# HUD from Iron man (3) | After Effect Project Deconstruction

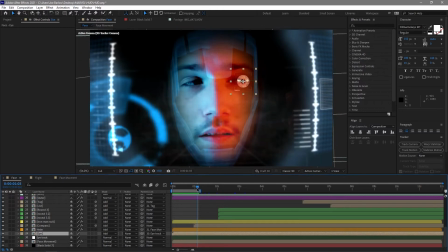[4:01]
And of course I did this retinal scan to sort of, you know, allow access to the systems before we see everything else load, and it gave me opportunity to sort of do a load of different loading things as well.
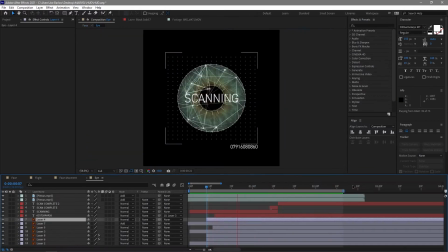[4:13]
So let's take a look at the eye. Now you see this is built up of a bunch of different things. So we've got a load of shapes sort of scaling in and fading in and all sorts. And this is a lot of the different things. There's a lot of movement to everything, and everything sort of appears out of nowhere almost.
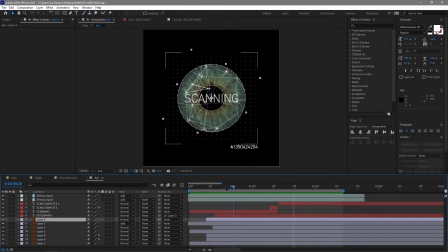[4:31]
So scaling and fading was always a great way of sort of making these things appear on screen. As well as scaling up from nothing, scaling down from somewhere already quite large, but fade in was a brilliant way to just add a bit of variety so everything wasn't scaling up.
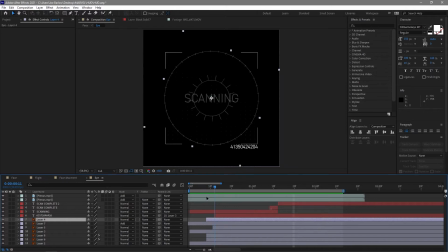[4:49]
So I probably won't mention that too often because I use it a lot throughout, and I'll probably just go over some of the other things going on. So let's just quickly take a watch of this again. You'll see that scaling happening. And then we've also got some text on screen. You know, it's just sort of to prompt what's actually happening. The eye is being scanned, scan complete.
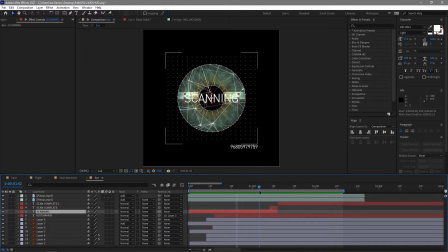[5:08]
And then we have this line coming down, which obviously is the scanning in process, as well as these plexus lines.
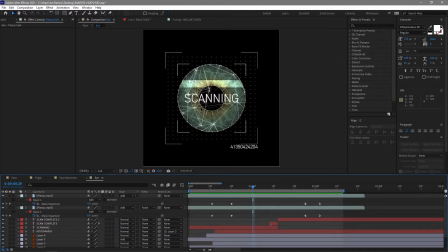[5:16]
If anyone's used plexus before, it's a great way of creating this sort of network, this spider web of detail. It's quite a heavy plugin though. I didn't want to bulk down my composition with a tiny little element like this in the very first bit of my video,
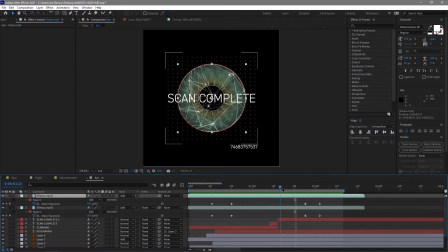[5:34]
so I just actually used some pre-rendered footage that I've got of this, and that just sits around the pupil that I've got there.
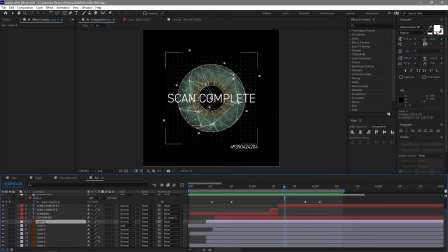[5:42]
And the pupil's actually something I bought in from Illustrator, because everything here I made in Illustrator and then imported it into After Effects. I thought it would be a quick way of making and designing all of the different elements rather than building it all here in After Effects.
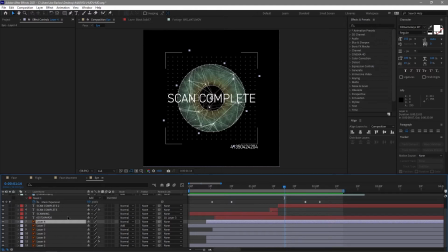[5:58]
It's obviously built to do that a little bit better. The only other things we've actually got going on is this text to transition between the text, the scan, and the scan complete. I just used a little cross blur.
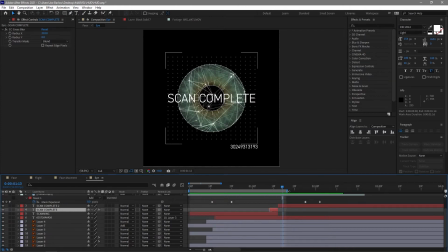[6:13]
I thought it kind of did this cool sort of almost glitch sort of change, so it didn't just switch.
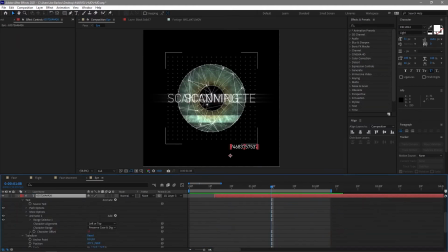[6:19]
And then we got these numbers just scrolling through different numbers. The idea behind this was that something is being tracked or loaded. Just a little bit of movement to this, and that's just a wiggle on a character offset, so we got this cool sort of movement, and that's the entirety of that element.
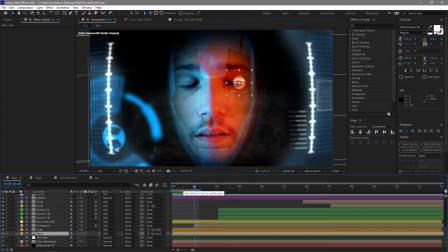[6:38]
And that's element number one in this mess of a composition. So let's go ahead and look at the helm.
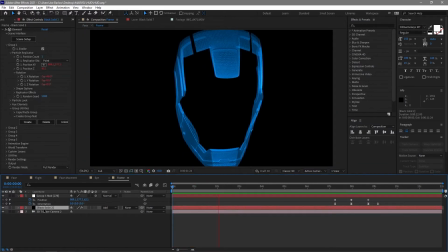[6:45]
So this is just a 3D element that I dropped in with the camera from before, and you can really see that camera being forward into thinking it's moving around my face rather than my face being the thing that's moved. It's probably the best representation we've got of that, so you can see what's actually happening.
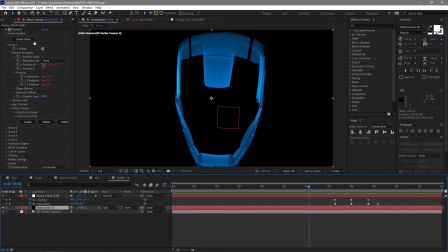[7:02]
With the 3D object itself, this is something I found online. It was originally meant to 3D print a Iron Man helmet, so it was all broken up into pieces, and I've just grabbed this sort of exterior frame from it, converted it to an OBJ and imported it into Element,
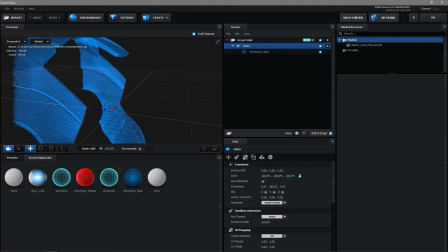[7:19]
and once in Element I've given it this nice wireframe texture, which is one of the preset textures here.
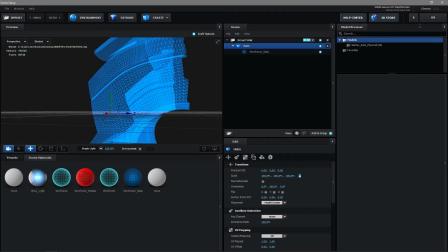[7:25]
So that is all I needed to do for this element.
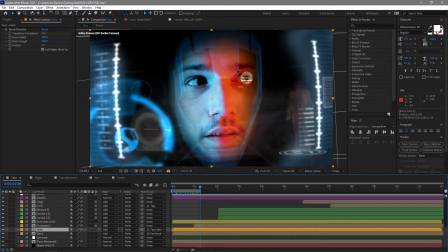[7:28]
And if we take a look back at the composition, once it's framed on there, you see it just sort of matches my head movement.
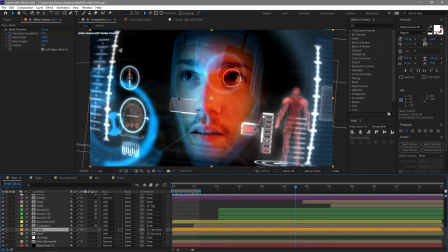[7:36]
It works mostly. There's the occasion when I feel like it should be behind my face, maybe here, but it wasn't something I was worried about too much.
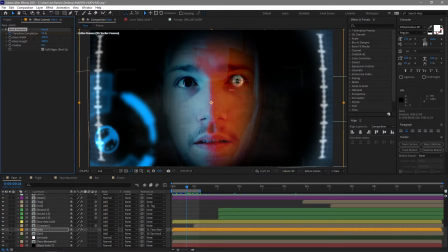[7:45]
When it does come on, I added a block dissolve if I just solo that quickly, and I felt like that was a good way of loading that in.
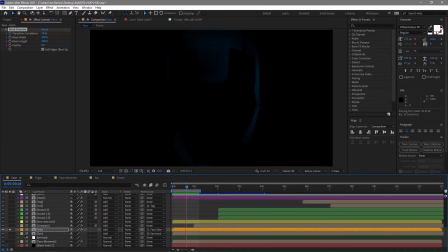[7:54]
It looked like different parts were loading up at different times. Let's bring in my face movement again.
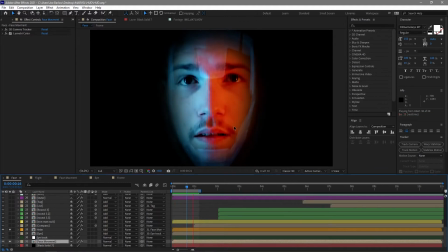[7:59]
There you go. So I like that. I think it was one of the cooler looking elements from everything.